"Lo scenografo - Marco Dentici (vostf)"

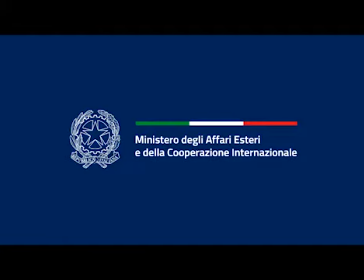0:00 Diamo tutto in scena, diamo le pronte in sartoria, per favore. 1, 2, 3, 4, 5, 6, poi ti muovi.
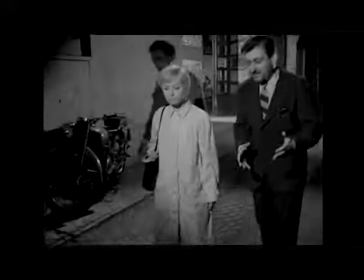0:06 Vai. Motore. Azione. Alza un pochino la testa. Stai indietro all'inizio. Adesso guarda in alto la sua, alzi verso di me. Guarda sempre la mia mano. Non mi va come vi guardo.
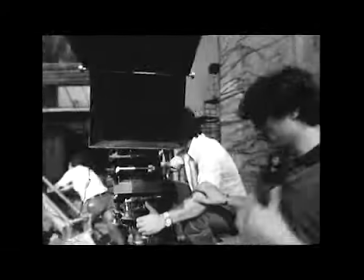0:17 Non vi guardo. Non vi guardo. Giriamo. Buonasera, grazie.
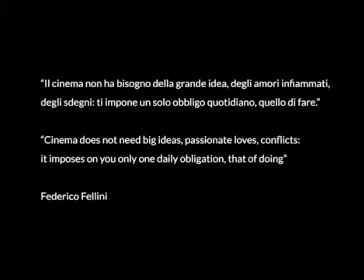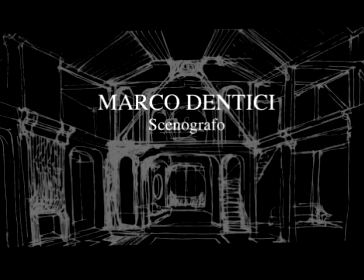Io non ho mai inteso la scenografia come un contenitore in cui ci sono poi i personaggi che grazie alle battute fanno andare avanti la storia. È chiaro che loro sono i locomotori di una storia, ma è chiaro anche che quella storia deve essere e può essere narrata se alle loro spalle o attorno a loro c'è un qualche cosa che narra anche quando loro stanno zitti. Sono convinto che l'ambiente è la seconda pelle del personaggio. E più in generale la scenografia è il vestito del film. Io l'ho citato altre volte, quando abbiamo fatto con Maselli Codice Privato, del quale non c'era una sceneggiatura ma soltanto una traccia, io avevo elaborato un progetto molto particolare, per rendere l'idea quasi
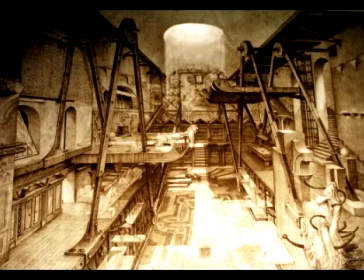1:45 piranesi, insomma, in un grande spazio in continuo doveva alludere a una continua trasformazione degli arredi,
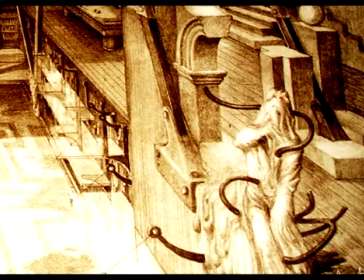1:54 una cosa strana, ma perché c'era l'attrice,
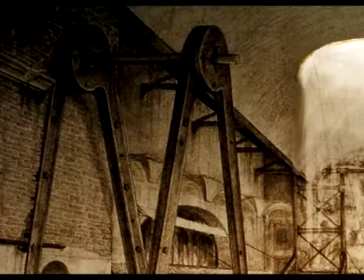1:58 doveva esserci l'attrice Valeria Golino, sì, che ha una sua particolarità fisica, espressiva, gli occhi, l'inquietudine,
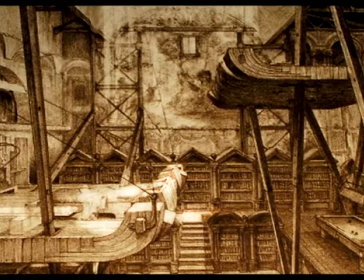2:12 per tanti ragioni che nel cinema sono abbastanza normali, insomma lei non poteva più essere disponibile e a quel punto è saltato fuori in maniera abbastanza imprevedibile, almeno per me, anche per lo stesso Maselli, da parte di De Laurentiis, Ornella Muti, che era poi esattamente il contrario di quello che uno avrebbe potuto mai immaginare. Però essendo uscito un grande regista, soprattutto con le attrici, è riuscito a trasformare completamente la fidanzatina d'Italia, carina, borghese, stravolta completamente, però è entrato in crisi il progetto, perché non c'entrava assolutamente nulla con lei, quel progetto antecedente. Quindi ho recuperato alcune cose, però l'impianto era con qualche elemento di borghesia.